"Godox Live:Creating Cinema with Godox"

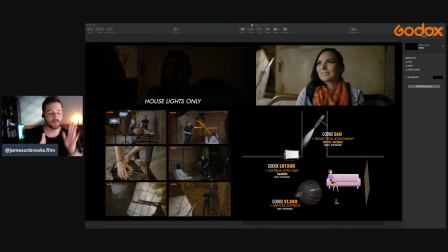But if you're lighting for a beauty light and you still want it to be very controlled, then go with the softbox. So hopefully that helps answer that question. Let's see here.
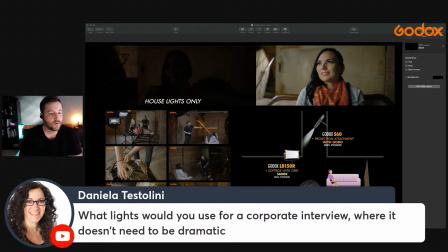What lights would you use for a corporate interview where it doesn't need to be dramatic? I only know dramatic. I'm just kidding. I prefer dramatic, and sometimes I get a little too dramatic, and so I have to dial it back for corporate. So a lantern would be what we were just talking about would be great for a corporate interview, as well as the softbox.
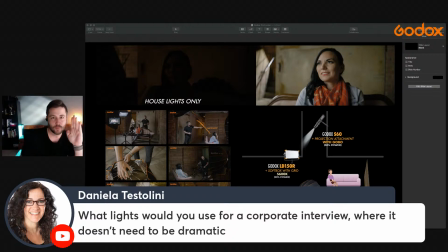What you could do is you could use a lantern on one side as your overall fill light, and I would just put it at like 1 or 2% of whatever light that is. And then on your key light, I would still use like a softbox or something, and that would be a little bit brighter, and a backlight.
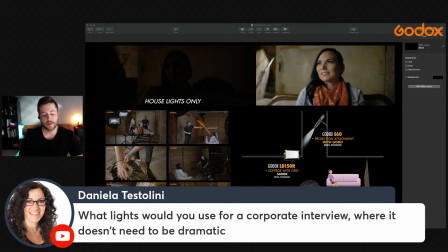So really, you're using a 3-point lighting setup. So you have your backlight, and that light is helping pull your subject from the background. You've got your key light, which is your main light on your subject's face. Like I put it over.
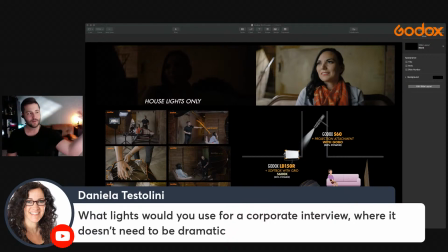Sorry, you can't really see my hand right here. I put it over in this area, kind of at an angle. And then the fill light I would put on the opposite side, but not near as bright. So at least you still get a little definition on the face. But I just wouldn't light everything as bright and as hot as possible.
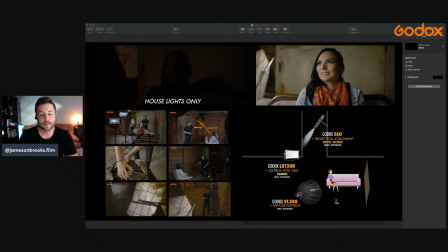I would still try to make it like, you still try to pull some definition out of it, but definitely, use that 3-point lighting setup if you're able to. If that helps answer your question, Daniela. So, but I mean, even on corporate interviews,
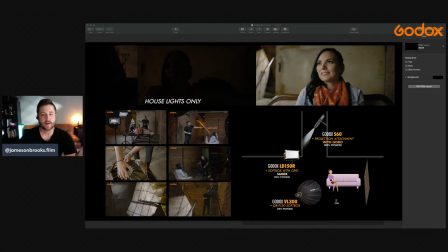I still like to use the gobo or the window effect just because on that background, just because it really does help make the overall thing come to life, and it can make any boring location look more pleasing on the eye, and that's just why I like using that gobo a lot. Okay, let's see here. All right.
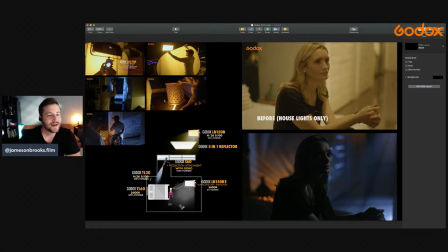Thank you, Anthony, for tuning in. Appreciate you being here, man. Okay, so we've got the let's see here. Okay, so here is a low key lighting setup. So this is a very dramatic, moody scene. If you look at it before the house, or the house lights were only on, everything is very yellow.
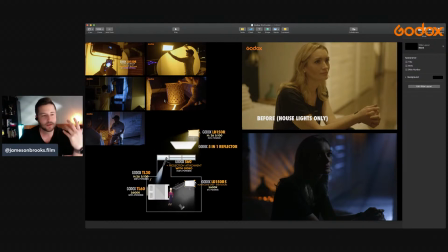It looks very normal. Just looks like a typical room that you'd normally see. But what we wanted to do was transform it to become something a little more like edgy sci-fi thriller. I don't know, like Blade Runner or something. So that's what's cool about Godox lights.
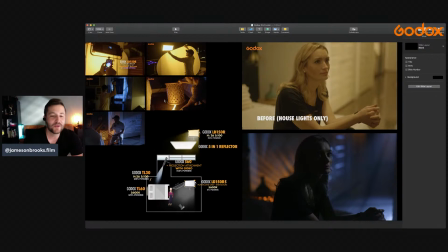There's so many different colors you can use and so many different little modifiers that you can create sci-fi out of an apartment, and that's kind of what we did here. And so if you just look at that diagram, I'll start from the very top of the diagram. I've got a Godox LD150R.
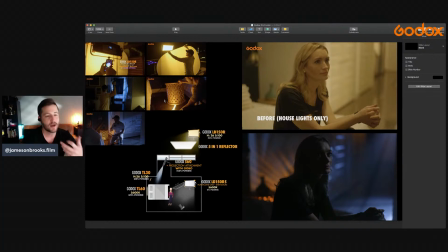It's shining through a 5-in-1 reflector, which is just softening that light, and that's shining in through a window. It's not even in the shot. It's way back out of the shot, but it's just giving a little bit of orange, like if there's artificial light or like an evening glow or something coming in from the very, very far background.
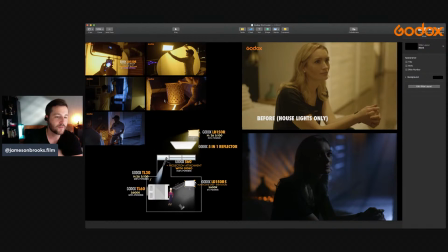And once again, I'm following the diagram right here. I have a Godox S60, and that has a projection attachment of a window, and that window is actually hitting the door and the ground behind the subject. It's also actually kind of helping become her backlight, which is giving her a silhouette.
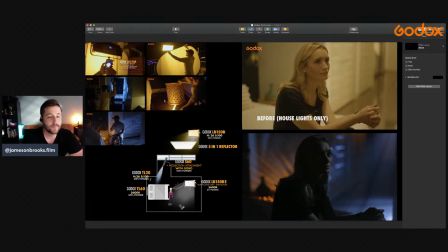So that's basically what that's doing. And I put a blue gel on there just to kind of make it look a little more like it's moonlight, or maybe it's coming from some sort of technology. Use your imagination. That's what's great about using different colors for your lights.
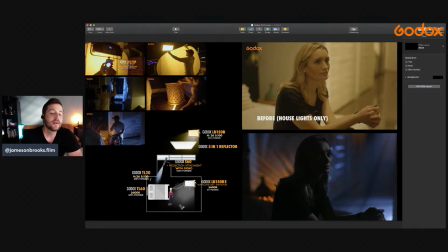And then really the only other noticeable, well, I guess you have the LD150RS, which is the subject's key light. So that's what's lighting her face there on the side. And one thing to keep in mind for the most cinematic image is if you look at the final result image,
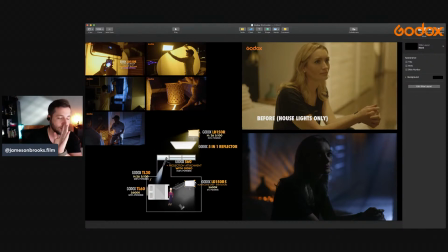the side that's closest to the camera is darker, and the side that is further away on her face, that is further away, is the one that's lit up. So by doing this, it just adds extra definition, and it's a little bit more flattering for your subject.
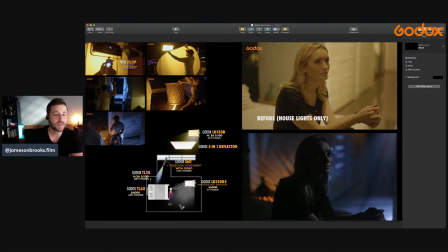If you don't have to go this far, this is low key lighting, but just kind of keep in mind that if your subject's kind of positioned like this, to keep that darker side pointed toward of their face, pointed toward the camera, and to highlight light the part of their face that's away from the camera.
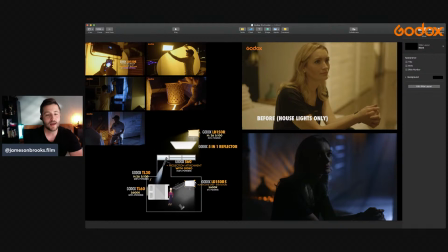And that will just give you a lot better image, and it looks a lot more cinematic. And it's just an easy trick that you can use for any kind of composition. So I hope that makes sense. That's one thing that early on I didn't really understand, but like after doing it for so many years and seeing so many big movies and shows and everything,
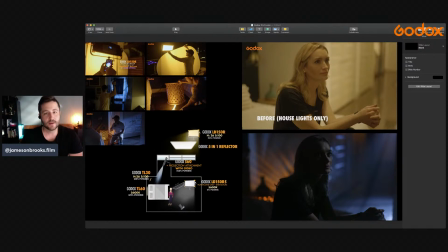I just kind of learned that, and the results were just so much better. So hopefully that's a helpful tip on lighting a face and the way that you can place your subject. If you want them to turn like this, definitely light over on this side of the face, not this side of the face. Keep that dark right there, if that makes sense.
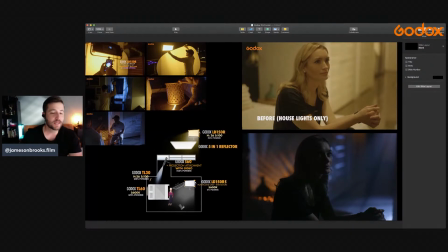So real quick, just to get okay, back to the little frame there on the bottom, the finished one. The orange, all that orange weird streaking light that's on that image is actually coming from a little nightstand that had all these little cutout patterns in it.
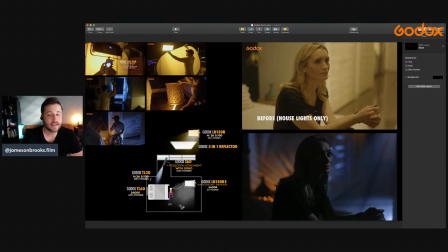And so that's another way that you can use a light, like the small little Godox TL30 light. It's like this big of a light. And so you can just turn it on and you can just place it underneath things or find a creative way to use it. And that's basically all I did there, was just got lucky with the location. So yeah, so there's that.
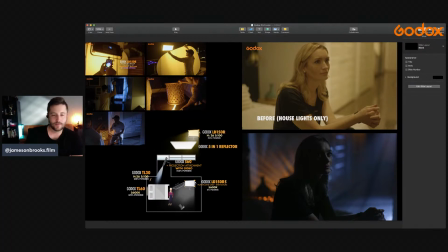Let's go ahead and just talk about one more example here.
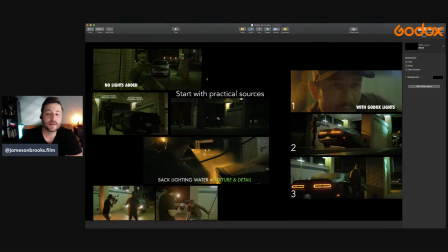Let's see here. We have, okay, so here is an example of a car wash that we went and lit up. And car washes are something that hopefully a lot of you have in your town, or it's a very common location that doesn't really cost anything to shoot at.
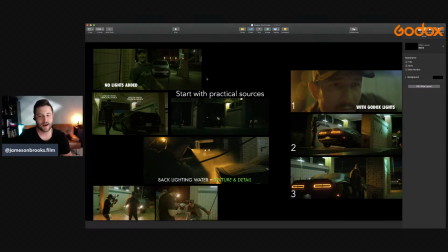And I just wanted to talk a little bit about what you can actually achieve somewhere that is, I don't know, car washes are something about them is very like nostalgic to me. And I like using them. I've used them in movies and I've used them in shows and all kinds of stuff. for some reason I keep going back. And
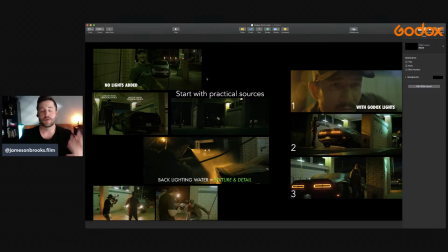And so I just wanted to kind of explain, if you're doing a music video or you're doing something, a movie scene, and you want a dramatic location that's at nighttime, a car wash is perfect because you have a lot of different tools you can use. You can use the practical lights from a car. You can use the practical lights from the actual location itself.
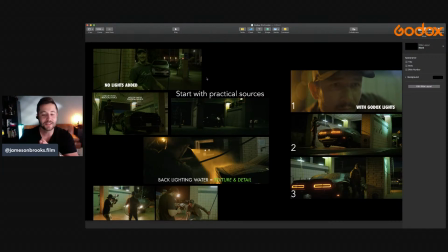You can use the water, and I'll talk about that here in just a second. But let's see here. So if you look at the no lights added for this particular scene, no lights added, it's very green and just very boring and flat. And that's typically what they look like whenever you try to film them.
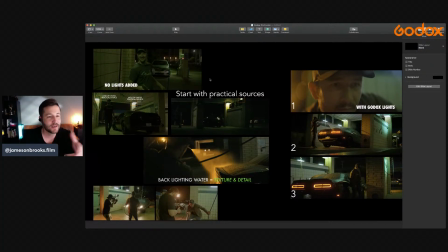And so what we wanted to do was bring in a couple Godox lights to really, make this come to life and shape some light in a creative way, and help complement the overall aesthetic of what we're pulling off here. So the first thing that I did was those green lights,
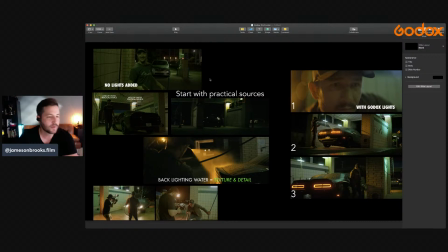like that green tint that's coming from the actual location itself, is the mercury vapor bulbs. They're just really old bulbs that are in a lot of lights. And so, this being on location, I didn't have control of the lighting. So I had to just use those. That tint was going to be in my shot regardless. So I had to kind of go with it and play that off.
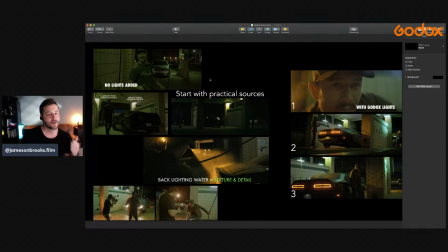So immediately I went to, okay, I got to make some color contrast here. So what's going to complement this green? Orange. So green and orange are complementary colors. So I knew immediately, I was like, okay, I'm going to go with this orange here.
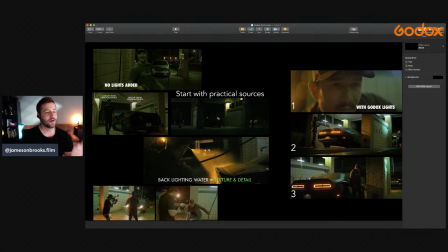And so that's basically what I did there. And so I based everything off of those practical sources that I couldn't get rid of. They're going to be in my shot regardless. So from there, I wanted to add some orange lighting.
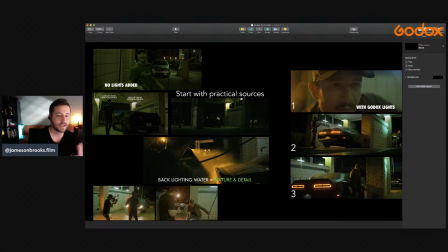So actually, I've got another diagram I can show here, but just by looking at those images, you kind of see I played with the car tail lights, I played with some water. I placed some Godox TL60s up high, just to create like an LED effect, just to kind of modernize the car wash a little bit, to make it look a little more trendy, I guess you could say.
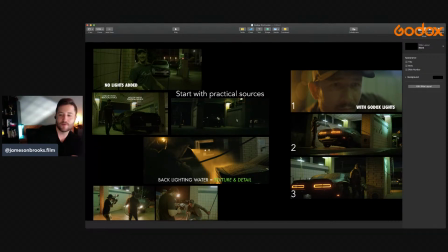And so I'm going to go ahead and move to part 2 of this.